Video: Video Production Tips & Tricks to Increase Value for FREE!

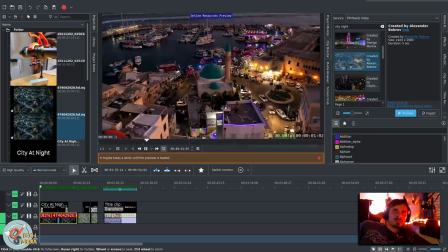[8:14]
You can use these sites to add it to your project.
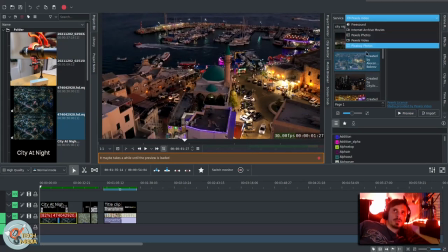[8:18]
You want to be certain to check for a license attribution and all that.
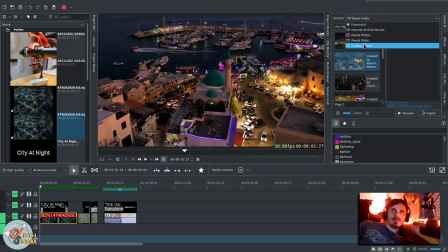[8:23]
The places that CadenLive has are Pexels Videos,
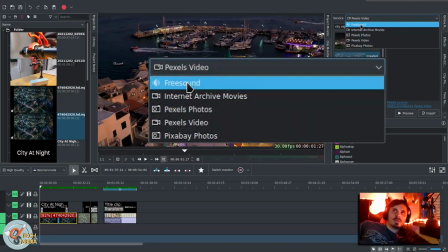[8:27]
Pexels Photos, Internet Archive Movies, Free Sound, and Pixabay Photos.
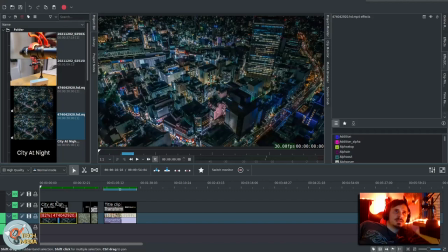[8:34]
So, back to this city scene, I added this title here, and we're doing a basic fade wipe in, and a fade wipe out, and it's just a very nice looking scene, and in this one,
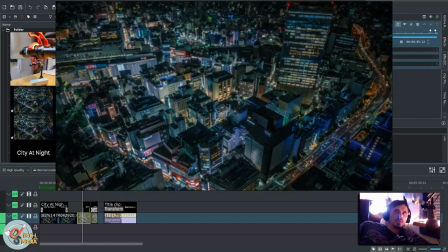[8:54]
there is a gradual blur that occurs to the city,
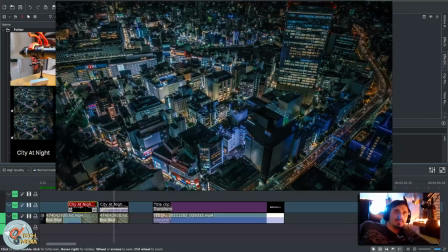[8:58]
and in this one, we're kind of animating the appearance of the text, and you can do that with this is a simple compositor in CadenLive called Composite and Transform.
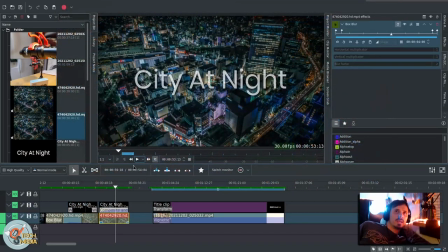[9:10]
Just about any video editor should have something like this and once again for the background I used the box blur.
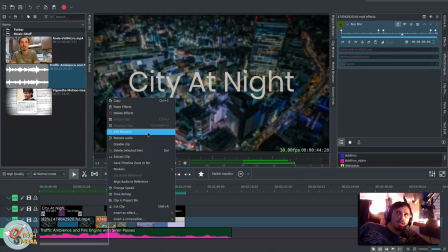[9:18]
The other effect a vignette effect that is without it
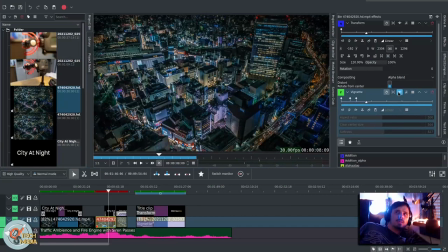[9:23]
and that is with it and you can use vignettes for bringing focus
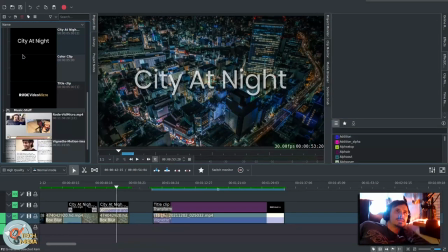[9:29]
to the center of a clip and let's say I really wanted to set this off and maybe add some audio we can go back over here go to free sound
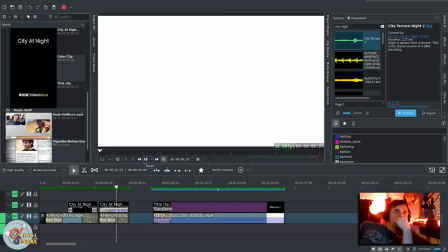[9:40]
i
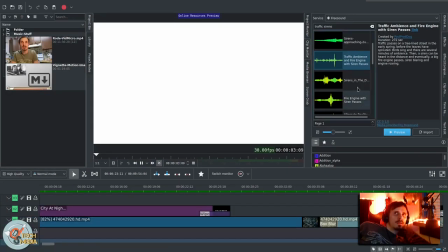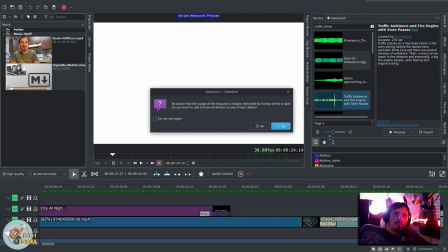[9:48]
think we can work with this one let's go ahead and import it so it is now downloading
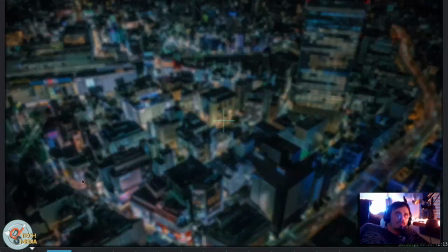so just using free resources and
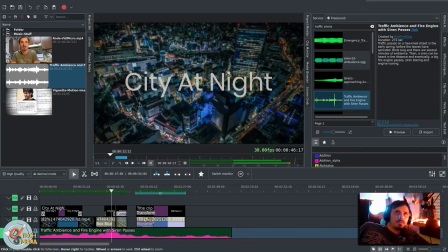[10:14]
doing the title clip we're able to get pretty good little sequence going on here.
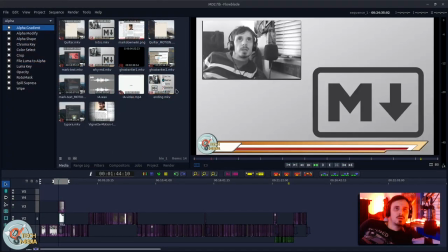[10:20]
So keeping up with the theme of using visual elements, we're going to switch over to the Flowblade video editor.
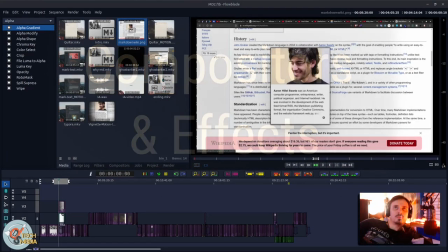[10:29]
This is a project I did about Markdown and I went to the Markdown Wikipedia page and took a screenshot.
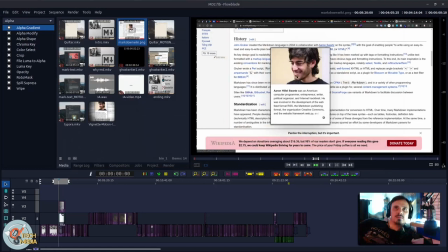[10:37]
But then I also highlighted this developer's photo and I screenshotted that as well. And using Inkscape, I put them together and gave this an outline with shadowing so it would stand out.
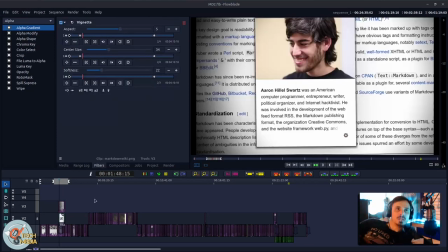[10:50]
I also added a vignette and used the transform
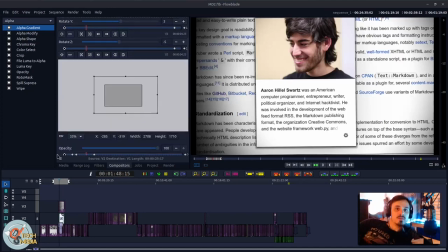[10:55]
compositor to give it some motion so it's not just an image anymore.
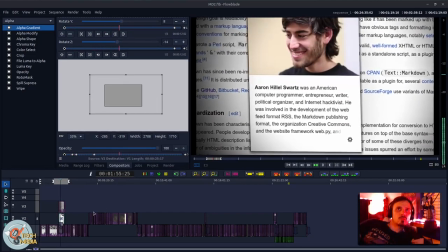[11:01]
I created the Markdown language in 2004 in collaboration with Aaron Schwartz on the syntax
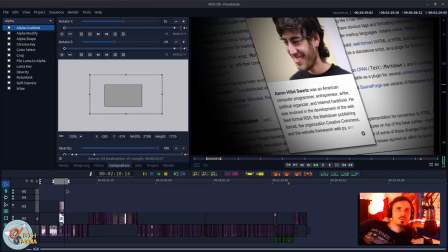[11:08]
and Aaron Schwartz was an American computer programmer entrepreneur. so using screenshot
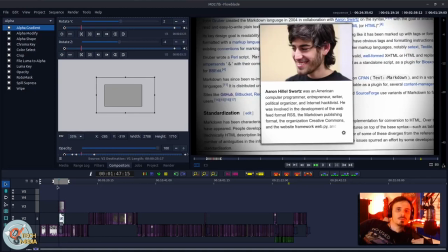[11:15]
another screenshot very basic resources and placed above wikipedia screenshot adding
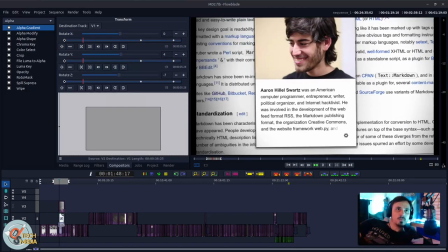[11:22]
the shadows from the vignette effect but the most important part is actually the transforming of the
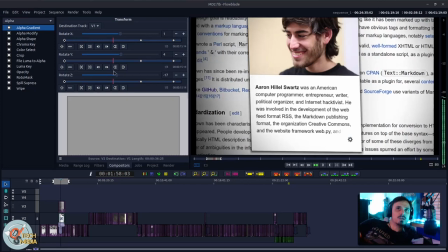[11:29]
image so we've got x y and z axes and as we move in the image zooms and then it rotates and then it rotates on
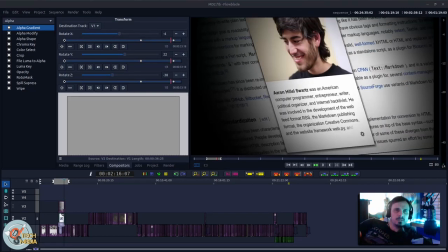[11:38]
the other axis and this is an effect you'll see in a lot of videos and it's just a way to add just something nice to look at to an otherwise kind of dull narration piece. So once again creating something out of nothing.
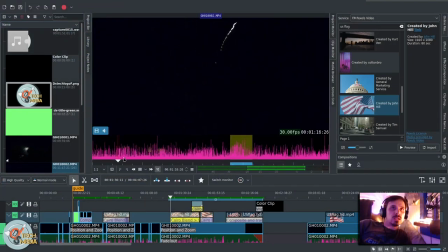[11:53]
So another example in this project I had recorded fireworks on the 4th of July and I knew I wanted to use the fireworks footage but didn't really know where else to go from there.
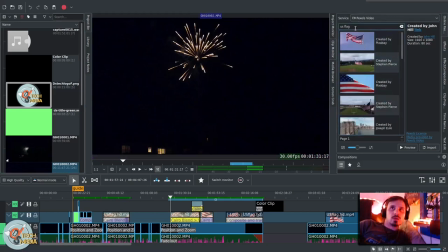[12:10]
I ended up doing a search for US flag.